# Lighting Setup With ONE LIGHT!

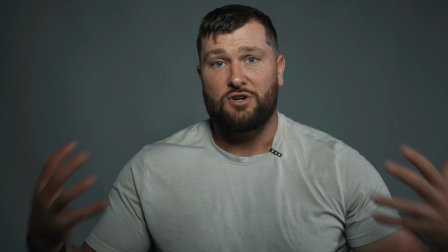244s
So 45 degrees down and you're trying to get rid of some of that older looking stuff.
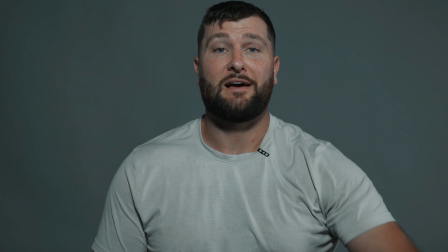250s
And once again, here's the same butterfly light setup from an LED panel.
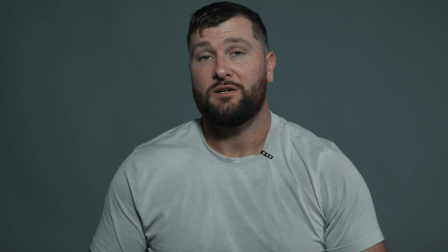255s
You've got it from the top down. Once again, kind of same exact setup.
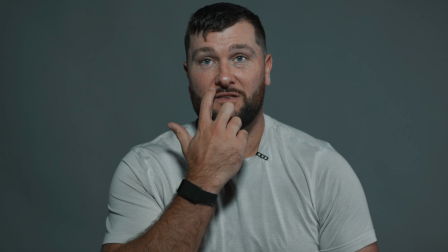259s
You're trying to get this little bit of shadow underneath the nose and also some shadow under the chin.
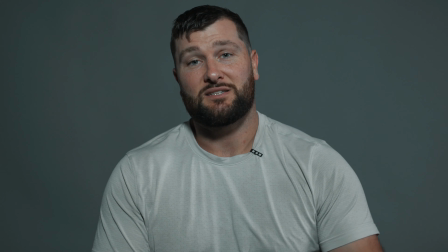265s
And this is what it looks like. This is kind of like my number 2 setup.
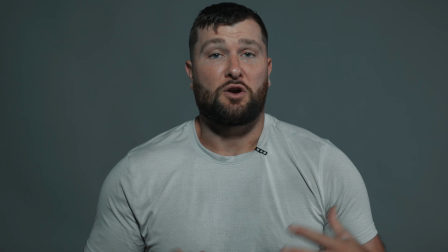268s
It's not my favorite, but typically for a corporate shoot, if people don't feel comfortable with how they look,
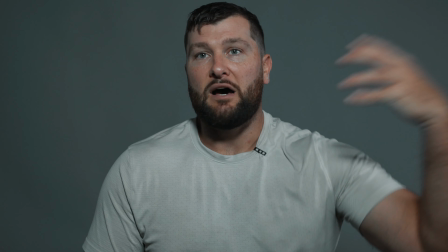274s
this would be my go-to other than the Rembrandt light.
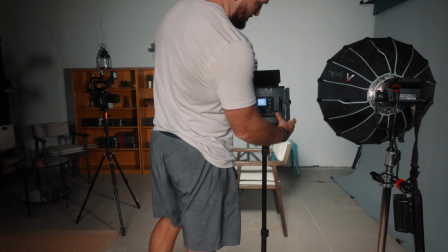281s
So the next light we're gonna use is called split lighting. Typically you're gonna use this if you're doing like a motivational type of shot,
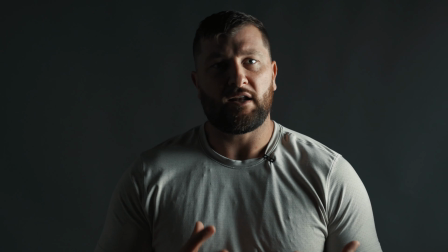289s
or you're setting like a really serious type setting, or even a somber type setting where you've got this split light.
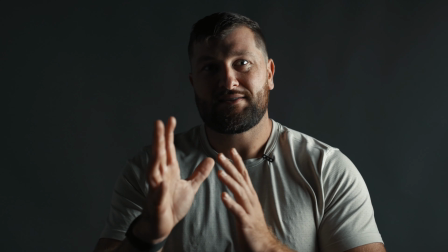295s
It's almost like a good versus evil. You're also kind of setting the scene for something just more dramatic.
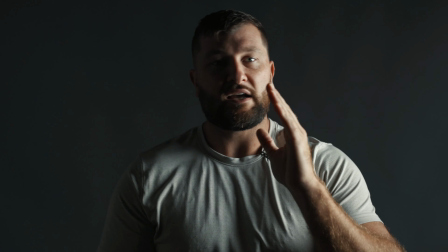301s
So what it does is it splits the face in half. The light's literally 90 degrees from me, so it's set up over here.
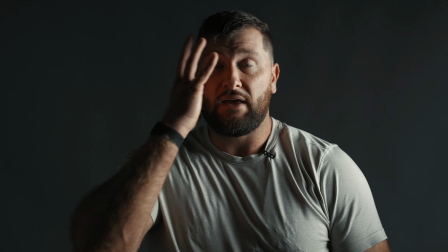306s
This side's obviously very bright, and then this side is completely dark.
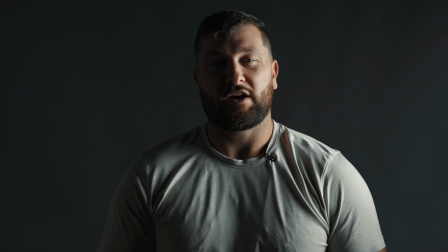310s
So, you know, this is kind of that look if you're trying to do, I like it for motivational speaking.
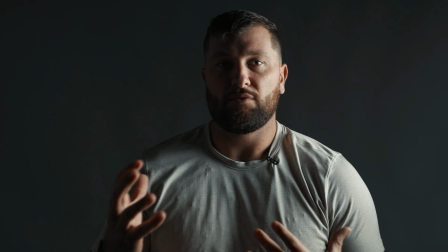316s
I like it for telling a very dramatic type story. And so, you know, this is something I use, but it's for a very specific reason.
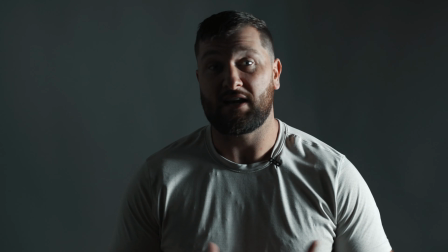324s
This isn't something you just use every single shot. And once again, same exact look, but we're using the LED panel, a little harsher.
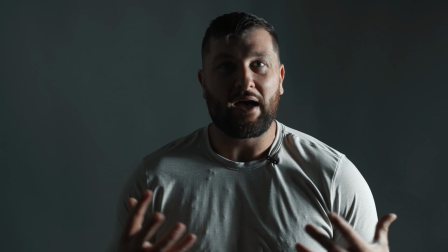331s
You know, this can be a little more dramatic once again, but you know,
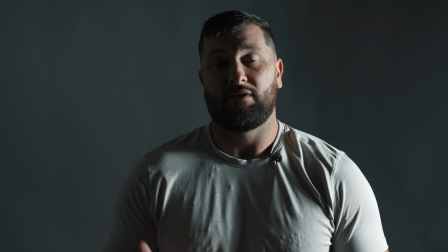336s
I'm not a fan of the LED panel if you can get something with softbox included with it, but this is what it would look like on more of a budget setup.
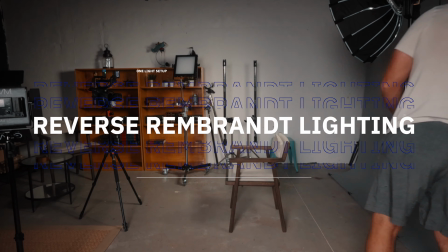348s
Here's the last look that I use sometimes, and this is more for another like very specific feel.
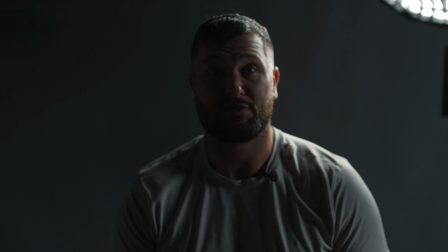354s
I call it reverse Rembrandt. So I don't know if there's an actual name for it, but it's Rembrandt lighting.
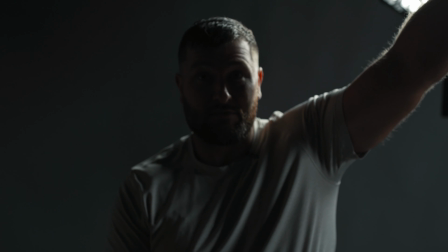359s
So 45 degrees to you, 45 degrees above, but we do it from the back instead of the front.
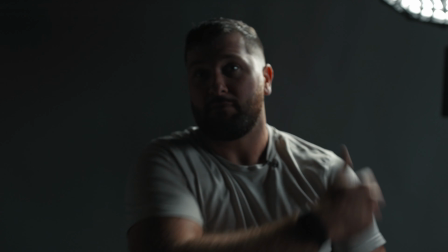365s
So I'm actually lighting the back half of me, so it gives you this really sharp angle.
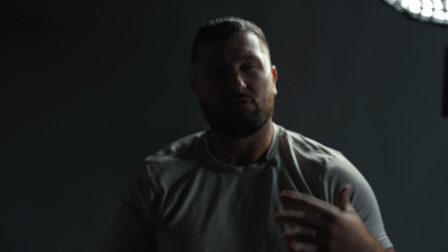369s
It's very dark over on this side, so it's very dramatic, it's very moody.
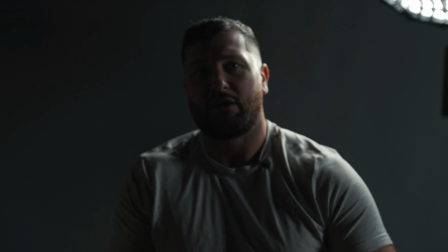373s
This could be used for something that's a story, like a very specific story to get a very specific emotion. This could also be used for like mystery, so if you're kind of leading on with this thing of I don't know what's gonna happen, this is a great type of lighting you can use.
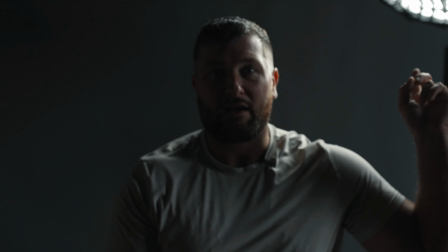389s
The best way to utilize this is I love having this backlight or this hair light like this and then having another key light.
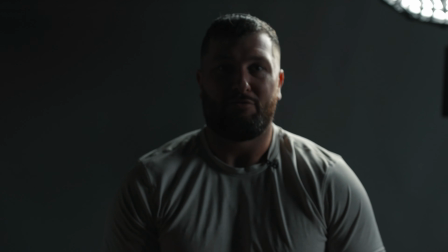395s
So I like doing like a Rembrandt with on the opposite side this hair light. But if we're using one light, you could use it like this for more of a moody, dramatic feel.
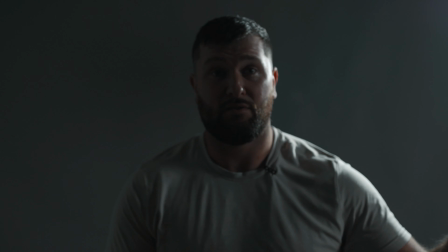403s
And once again, same exact look, but with the LED panel. I kind of like it with the LED panel better for this shot because it's more of a harsh light.
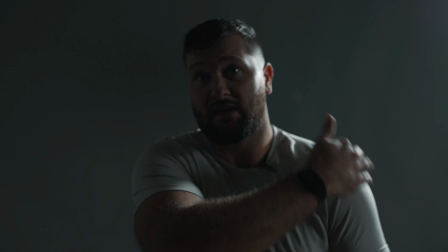411s
So it gives you more of that separation here on the back side. And it kind of brightens everything else up.
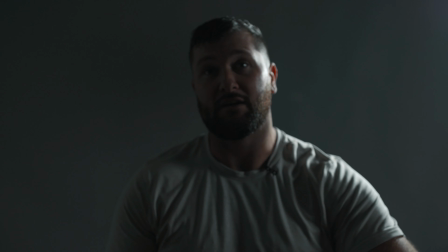416s
So I actually like the LED panel on this look better, but it's not a look you would use consistently. So let me know down in the comments, which lighting setup do you prefer? Me, I'm always a Rembrandt kind of guy, and then I add lights in from there, but if I'm using just one light, I think it can look very, very nice. We can go through other setups and I'll show you how to add in more lights from there, but like I said, one light setup, try and get that LED light that's a continuous, nice looking light. Make sure you get some sort of diffusion, which is basically softening the light up so you look good, and then from there, get the setup that you like to use. Don't forget to subscribe to the channel if you want more information, tips, tricks, tutorials on camera gear, lighting, setup, all that stuff needed for video marketing. Guys, Ryan Weber, and I will see you guys in the next video.